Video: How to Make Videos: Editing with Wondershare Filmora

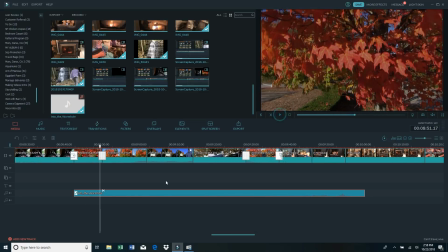Now see, there's a little bit of a delay in the music starting,
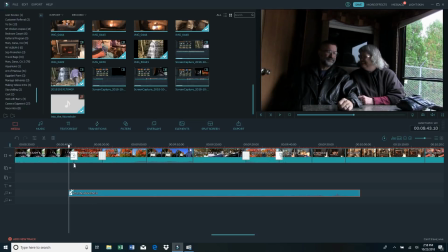so I'm going to drag it a little bit past here so that the music will start right when the foliage starts.
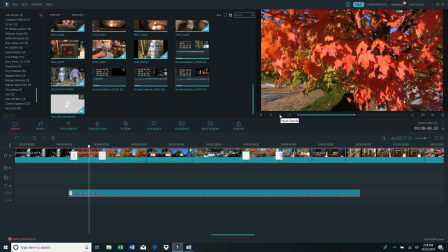Much better. And then I come over to here.
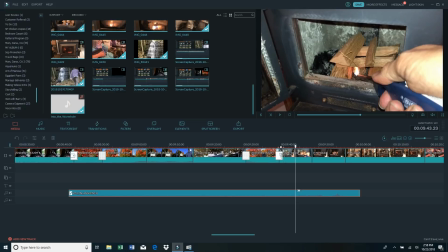This is where we
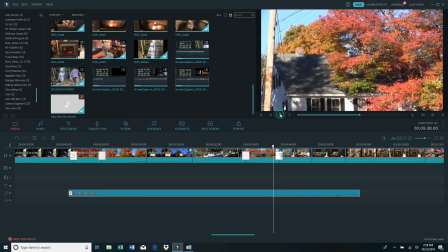make the transition from the foliage to the fireplace.
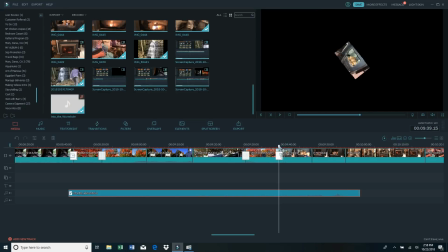So I'm going to cut it right there, cut, and then delete the last part.
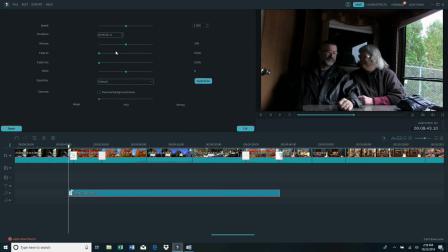Then I'm going to right click, edit, and if I need to adjust the volume, I can do that here, which I might down a little. Now I'm going to go fade out, and I'm going to go for the full almost 5 seconds that it'll go there, 5 seconds.
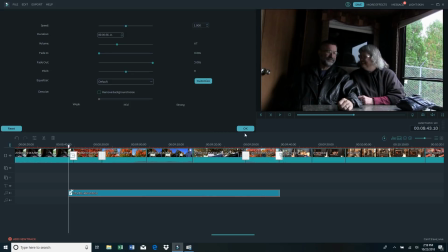So now it starts right here.
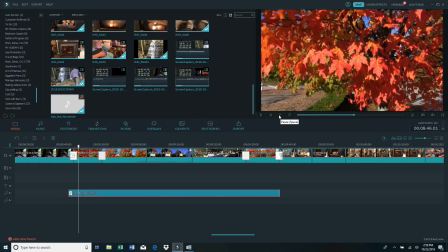And then when it gets to the end, it fades out.
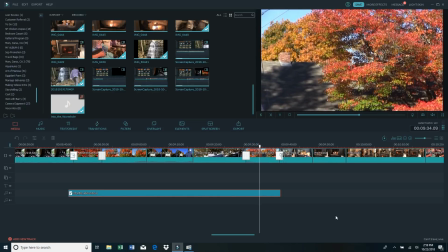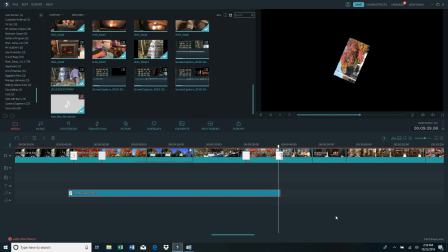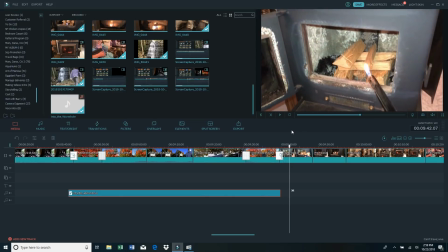And it's just a natural transition for the music to end right there where I'm starting the fire. And then I'm going to add a little bit more music again, probably started at this transition
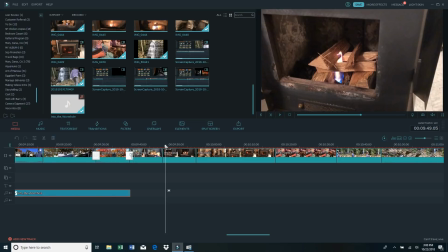right there. Or actually I could even add it.
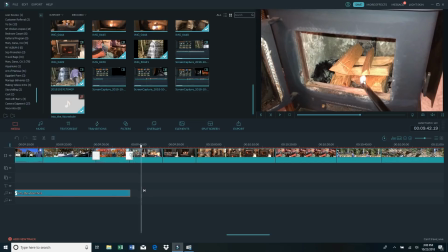You can hear the lighter striking, and then I'm going to add it right after that. And for this one I've already decided what I want.
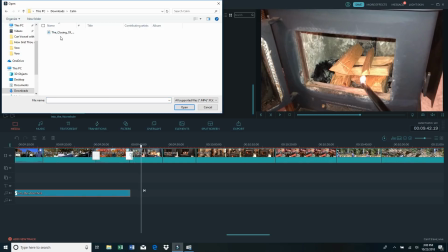I'm already in downloads. Okay, so this is the one that I want.
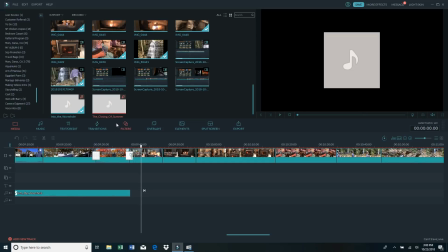I know that because I remember the name of it, The Closing of Summer. So this is where I want this.
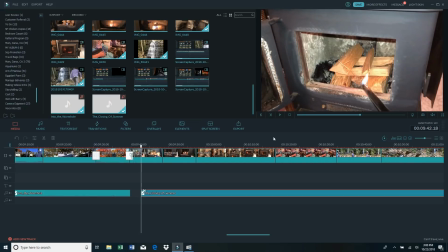So I'm going to add it right there. And then that'll go through the fire.
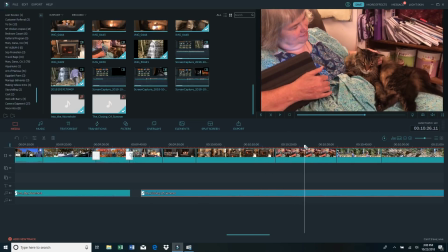And then I have a clip with Elizabeth and Leo. And then we go to the waterfall.
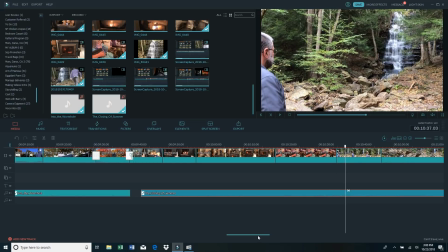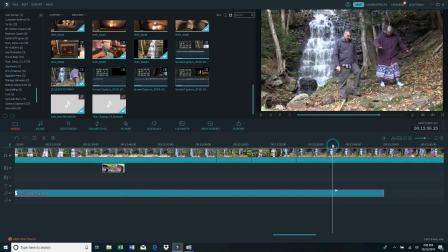Yeah, and I'm going to want to end this right here because there are some things that Elizabeth says.
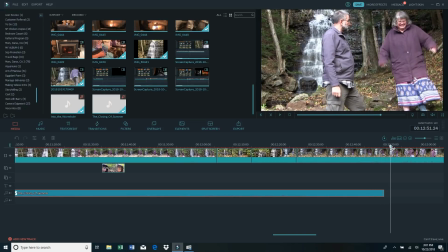Actually, that's just about perfect. Elizabeth starts talking right there, so that's a perfect place for the music to end.
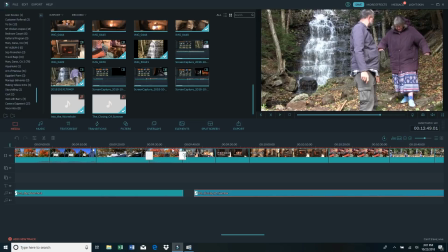So now this is what I have.
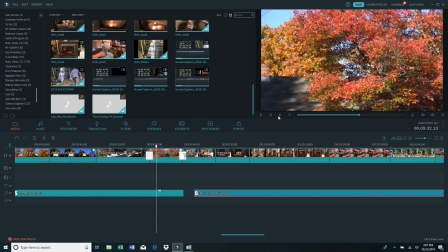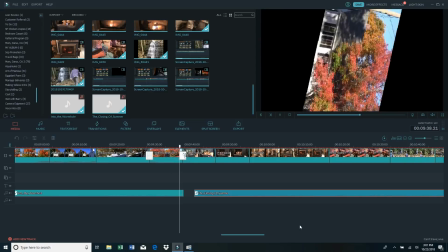this music fades out. Transition. Starting the fire.
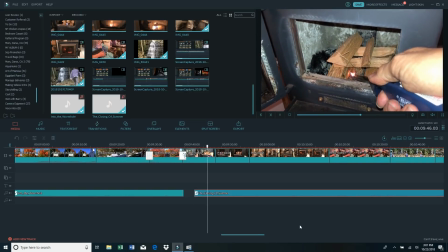Then the next piece of music starts.
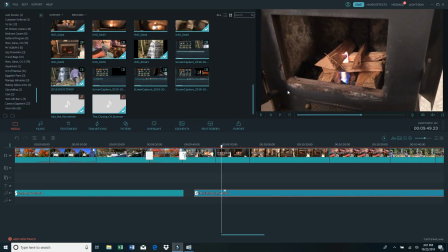See how there was a little bit of a break and the video was a transition to something different, and it makes more sense for the music to start rather than just end one piece and start the next piece.
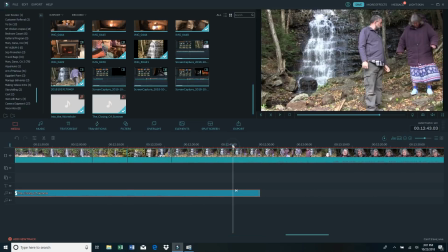So then I come down here to the end and see what this looks like. This could have been a little longer, but this will work okay.
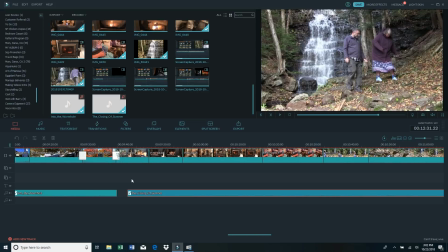Oh, okay. For all of the foliage ones, I completely muted the sound.
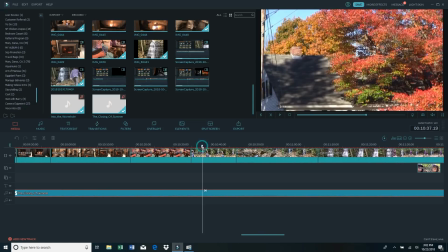For the, this is where the waterfall starts.
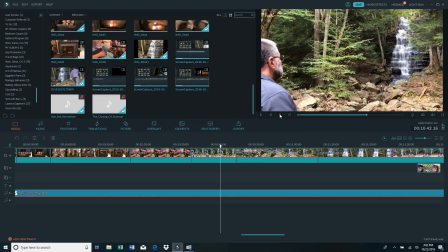I want the sound of the waterfall in the background, but not real loud.
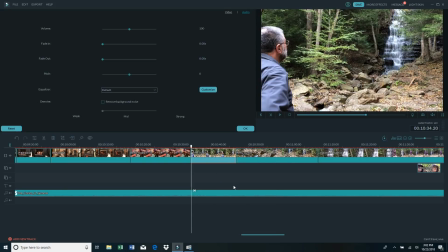So what I'm going to do for each one, I'm going to hit edit, right click and edit, audio, turn the volume.